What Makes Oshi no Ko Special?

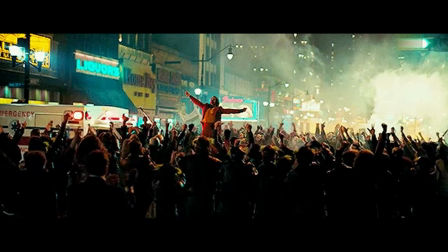493s
I'm sure we're all familiar with cancel culture, people jumping on the bandwagon of who the next person there are allowed to hate,
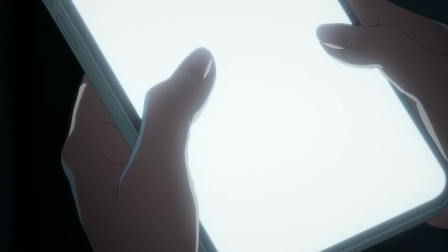499s
but we rarely get to see the point of view from the person being hated.
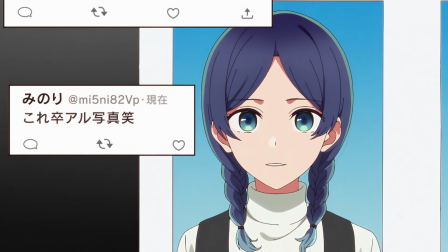502s
How people ruthlessly scour through every nook and cranny of this person's life, looking for that new vulnerability to attack.
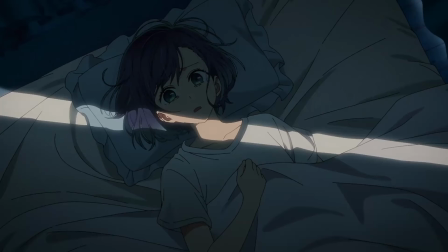509s
How it destroys the psyche of those targeted,
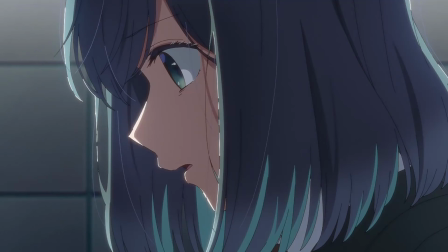512s
the culmination of hate from hundreds to thousands of people driving someone to commit acts of desperation to escape the onslaught.
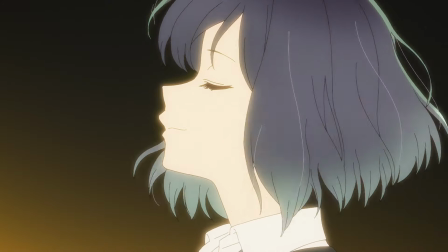520s
If there was one episode I wish more people could watch, it would be episode 6 of Oshino Ko,
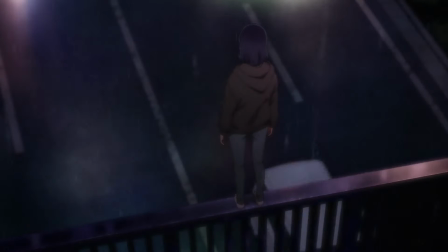527s
in hopes that maybe a few more people will think twice before hurling insults and death threats at those they dislike.
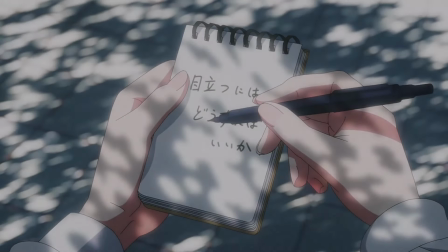542s
I will admit that there are some parts in the anime that I think the manga did better.
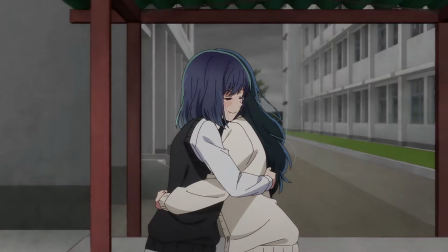547s
The scene after Yuki and Akane hug it out, Akko explains how well they may have made up,
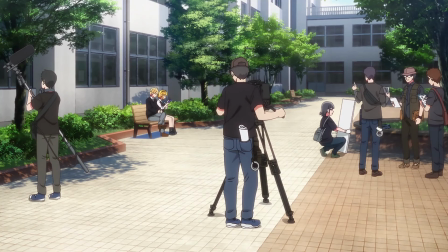554s
and we get to see all the tweets from people attacking Akane. When it comes to the set pacing of the anime, it actually works against the scene here,
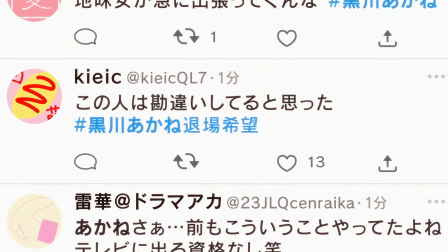563s
as unless you're pausing every second, there's no way for you to actually take in each and every tweet we see,
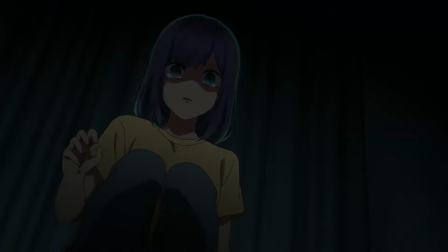570s
which kind of lessens the impact of them quite a bit.
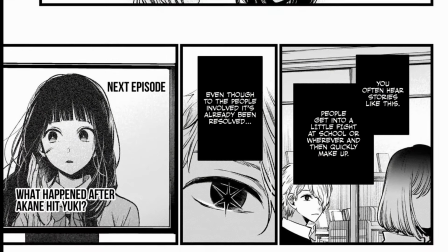573s
Compared to the manga which we're able to read at our own pace, after Akko's internal monologue, we just get hit with this gritty full page, the words the internet never forgives, surrounded by all these awful tweets made against Akane.
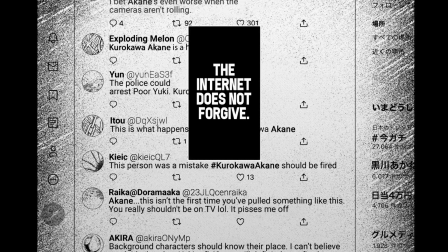588s
We as readers slowly take in each and every bit of vitriol that the internet has to offer.
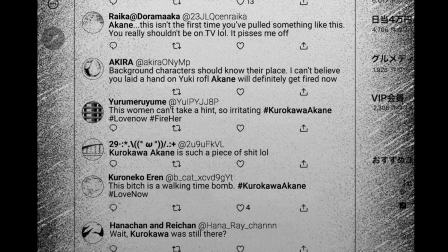594s
It just packs so much more punch when you're able to read everything alongside Akane.
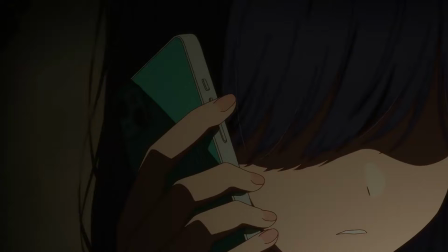599s
However, I also have to backtrack here and praise the anime for completely making up for that with the sequence that comes later.
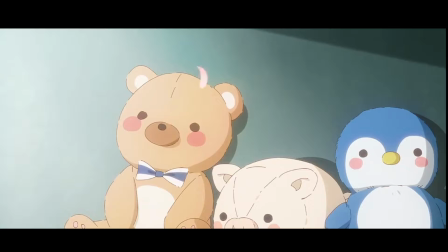606s
We get to watch Akane through a montage of her entire life as an actor,
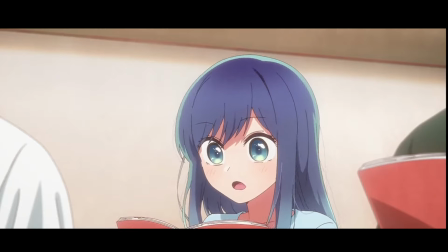611s
seeing how hard she's worked to achieve the level of skill that she had cultivated, all while comments from the internet play over this,
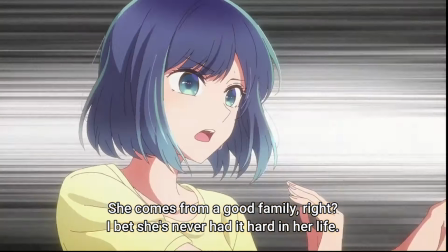618s
making assumption after assumption of how she's a lazy, self-centered,
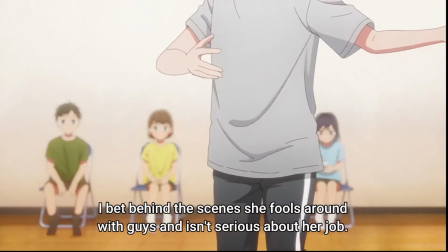623s
egotistical waste of space who only cares about messing with boys behind the scenes.
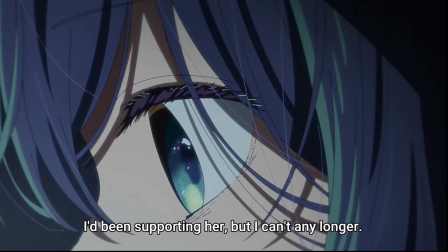628s
It's such a difficult scene to sit through, enough to once again bring tears to my eyes, and absolutely make up for any minor complaints I may have had before.
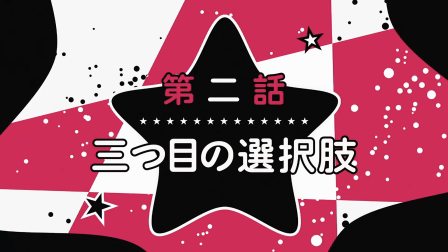640s
The violin as well, I just love hearing it play during the climax of each episode.
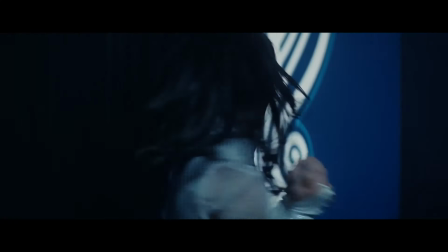646s
People love to talk about the opening, but Queen Bee's Mephisto just does something to me.
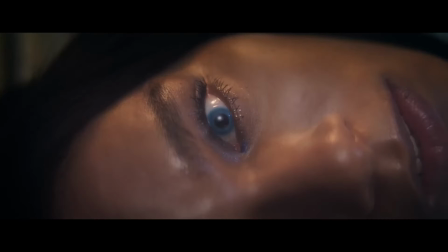651s
Puts so many swirling emotions into my head.
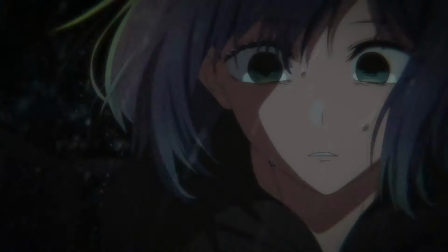655s
We get to see her play during Akane's suicide attempt, playing out for such dread during what could have been her final moments,
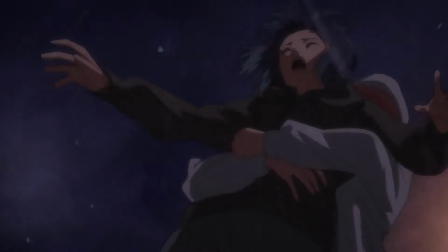661s
only to get hit with that relief of Aqua pulling her back to safety as the violin rises.
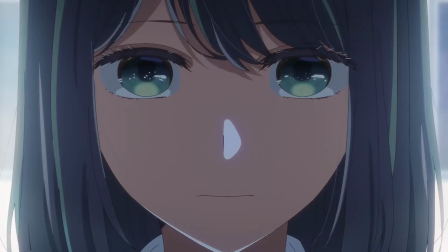666s
Then the end of the next episode, where Akane reveals her recreation of Ai's persona,
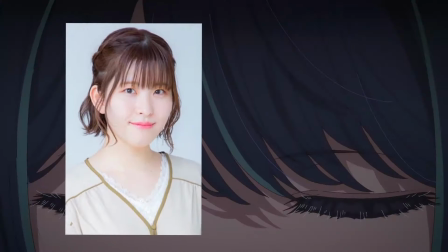671s
paired with the amazing voice work of Manaka Iwami being able to perfectly emulate the tone and cadence of Rei Takahashi,
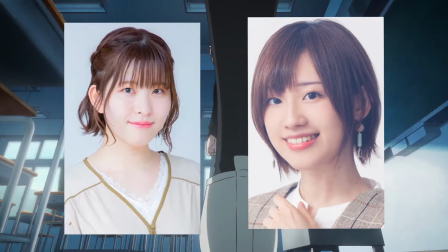679s
the voice of Ai,
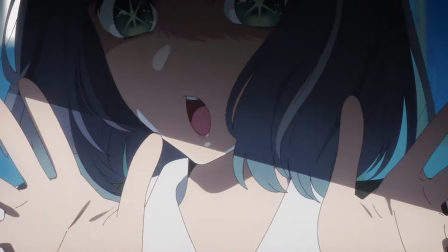681s
filling me with such ungodly levels of hype as we see her hair part like theatre curtains to reveal the starry eyes of our long-lost idol.
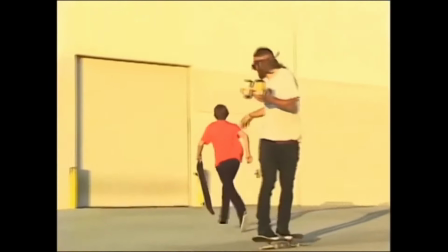690s
Honestly, Mephisto's violin reminds me a lot of the To Be Continued ending from Jojo,
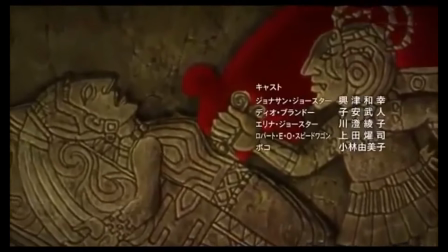695s
the acoustic guitar of Roundabout creating similar feelings of anticipation and excitement,
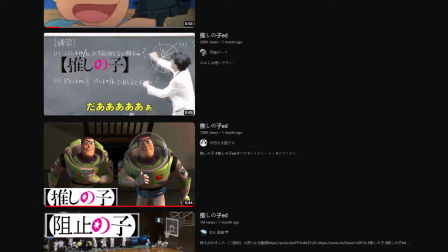700s
which is funny because it's become sort of a meme on the Japanese side of the internet used in the exact same way Roundabout was for us.
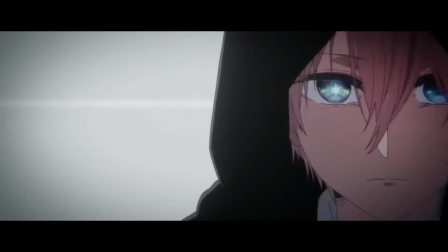708s
I haven't seen it spread to western meme culture which is fair but also a little bit sad.
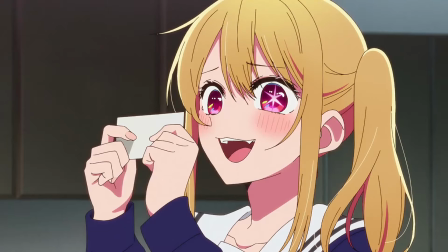718s
The idol concert which Ruby has been teasing since the very beginning.
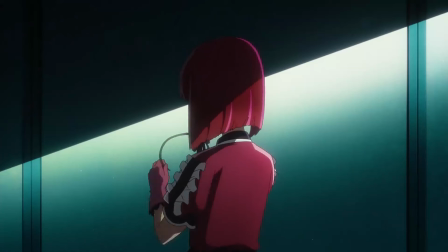723s
This actually explores a lot of Kana's character again letting us peer into what she has being through over her career.
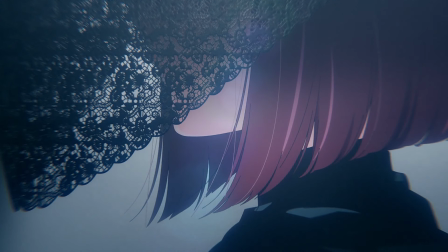729s
Once called a genius child actor, we discover that the numerous roles she once had basically dried up as she got older,
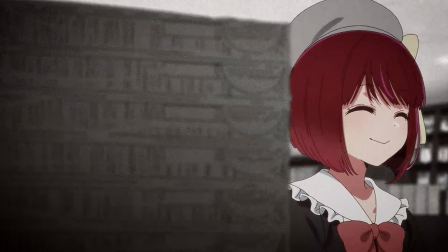736s
unable to find that same footing she once had.